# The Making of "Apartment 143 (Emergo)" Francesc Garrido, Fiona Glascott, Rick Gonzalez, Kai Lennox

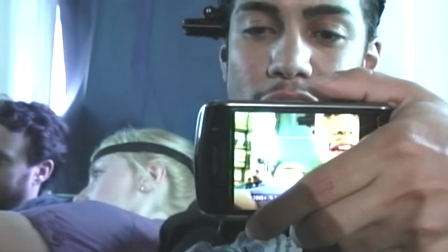8:36 He's the kind of person that doesn't take himself seriously and find the
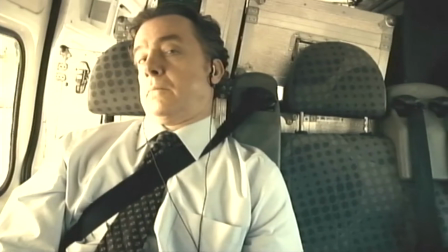8:41 fun in the job working with Ellen who's the secretary no you're the telephone
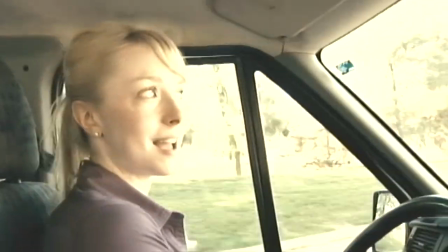8:46 girl no you're the gatekeeper exactly exactly Ellen still doesn't know she's the
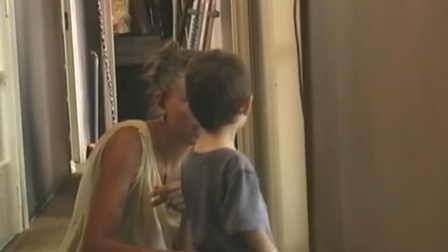8:50 telephone girl ow the character of Benny is a four-year-old kid we saw
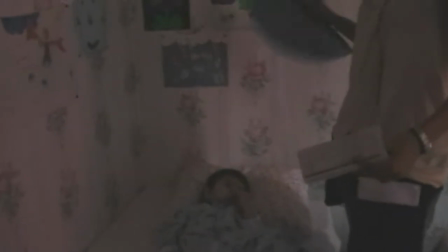8:55 a few actors in LA that were about four or five or six and a lot of them felt very much rehearsed like I would see the kids
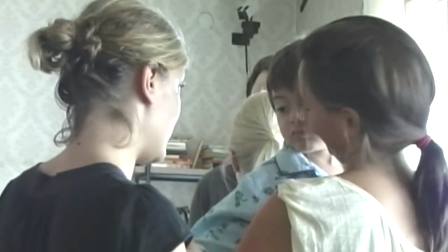9:04 and they were almost like robot child you know they were recite the lines and it didn't feel natural so for a film as organic and natural and spontaneous as this now we decided to go basically with the kid who wasn't an actor and so then i was lucky enough to find
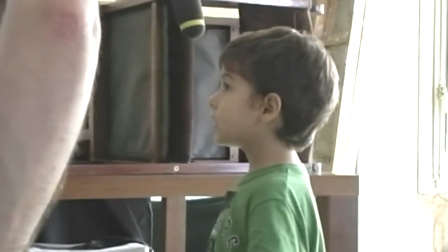9:21 damien roman who is a four-year-old kid who lives in barcelona
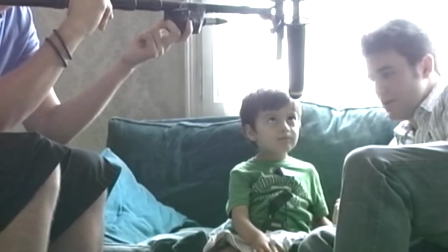9:26 but who's actually from florida so what he did is i took all of his scenes
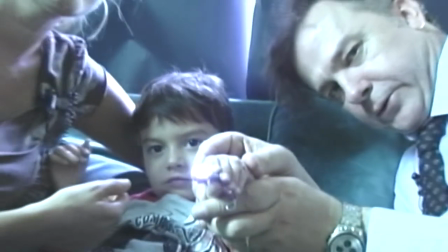9:30 put him together and sort of made him into a story, sort of like a fairy tale. Basically, we created a world for him.
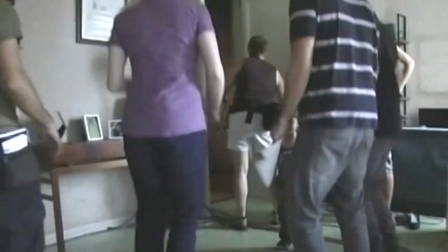9:38 Come on, come on. Come on, come on. Come on, come on. Come on, come on. Come on, come on.
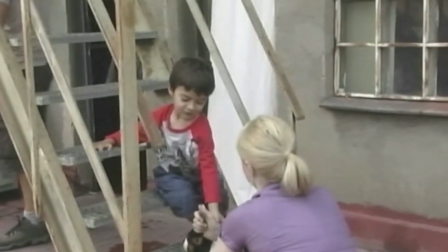9:43 Come on, honey.
We met in the weekend rehearsals. We played lots of games.
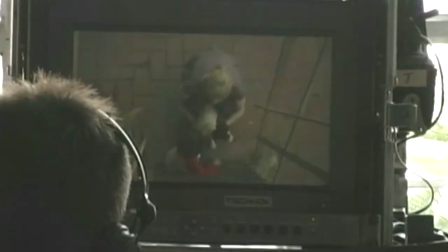9:48 He never knew my name was Fiona. He just called me Ellen, which I think mainly was that he wouldn't say the wrong name on set.
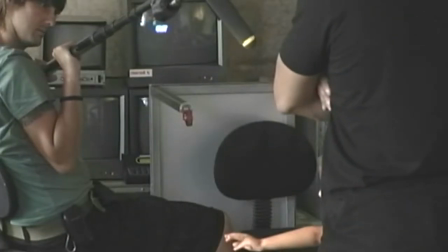9:55 We would basically have play dates where,
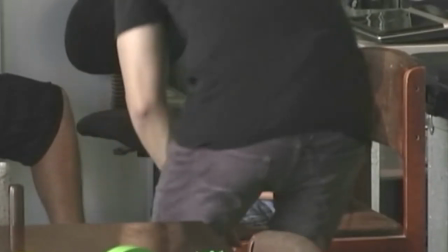9:57 you know, it'd be me and and the actors and Benny and we'd have toy cars and we'd have all kinds of little gadgets and we'd
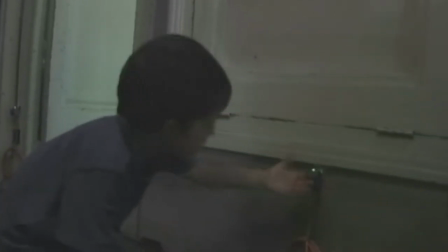10:04 just be playing with him over and over and over until he became familiar with us and he basically saw work as
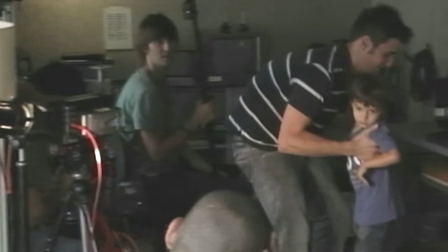10:10 fun as playing.
You have to say that to Carlos because you don't like Carlos.
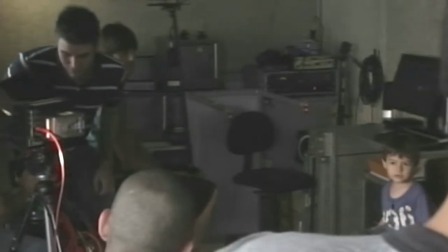10:16 I don't like Carlos. Who do you like?
Well the location in this film was pretty much the key element.
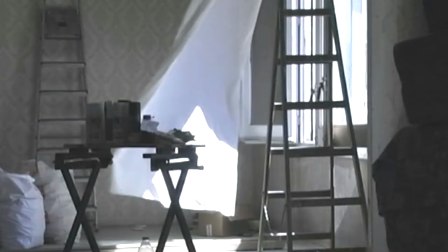10:26 because I always see the location as another character because the whole
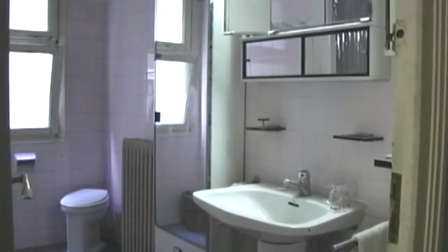10:31 film the whole storyline takes place within these four walls within a very
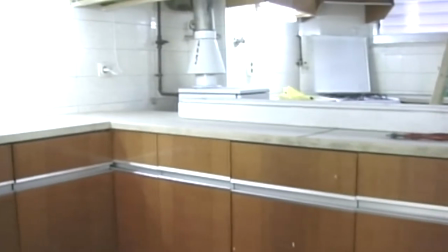10:36 confined space that's supposed to have a lot of personality we wanted the
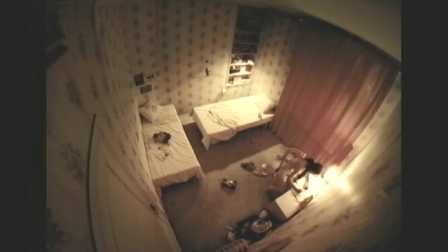10:41 whole film to feel claustrophobic confined I wanted the audience to be in there with the characters
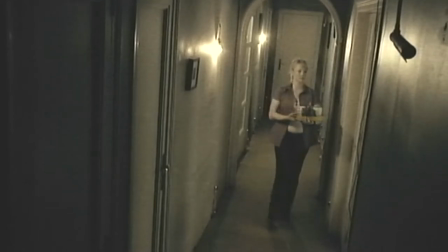10:46 sweating reacting to the uneasiness of the situation We found a building in particular that was very well ambient,
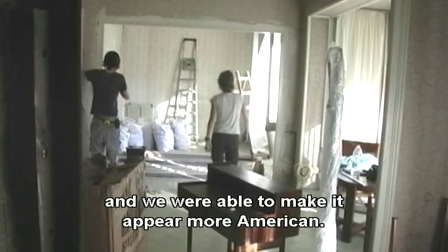10:56 that the paper seemed perfect, that we could modify it so that it seemed American.
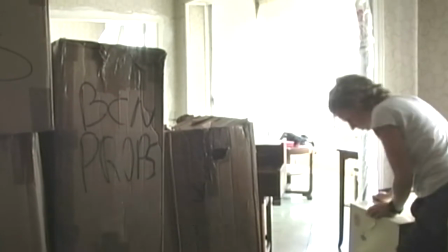11:02 And then what complicated was to make the effects on that building that they sent us a lot for their organization and because it was reduced. What we have done is to make small artilugies, artisanal, Everything has been very sophisticated to make the pictures tick,
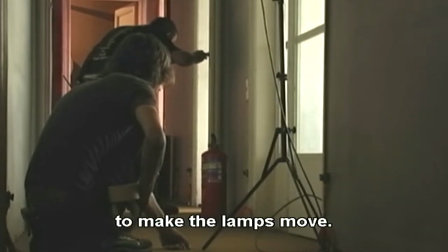11:22 to close the doors, to move the lamps.
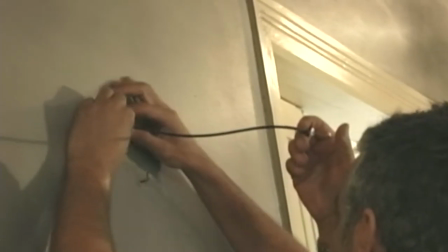11:27 The physicality of what they've created for us has been pretty cool to work in,
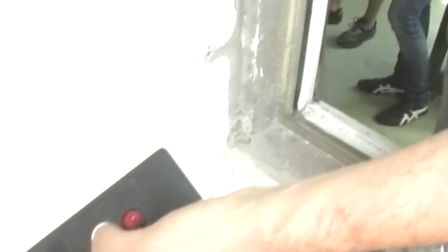11:33 you know, so it's all really helped the actors to react to.
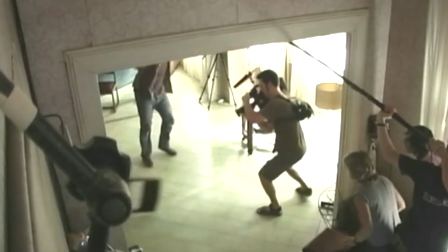11:38 They've literally like taken chairs and tables and the couch and bookshelf have done everything they could to throw them at me.
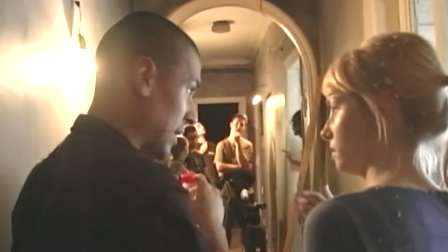11:53 You were really rich. So in the corner,
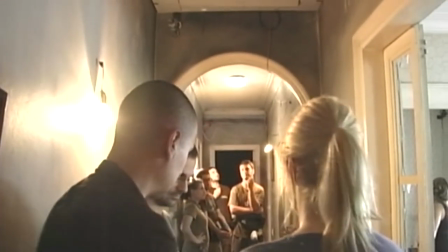11:56 there will be dust, there will be different tracks, there will be stuff like this, and you simply react, but also with the camera.
You have to get very specific kind of shots, trying to combine and trying to organize physical effects with visual effects.
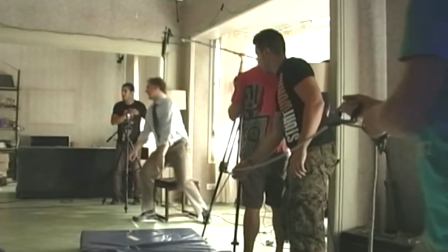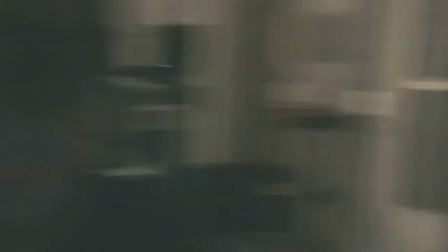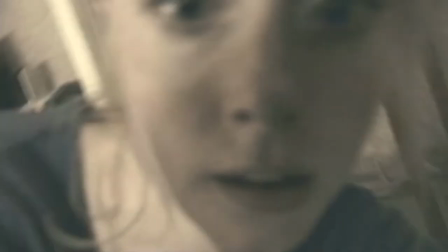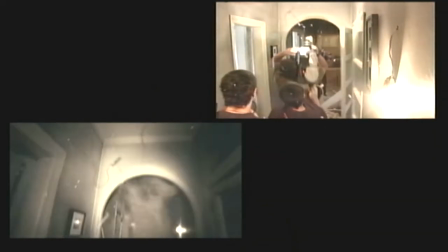12:29 The wind is blowing in your face, the doors are banging, you know, it's very, a lot of things have to fall.
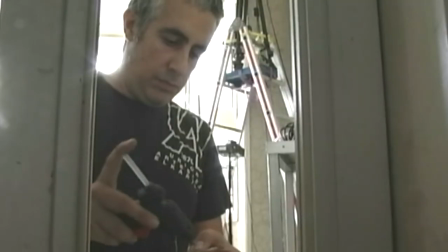12:39 Sometimes we have to shoot really difficult shots, we have all the crew doing something.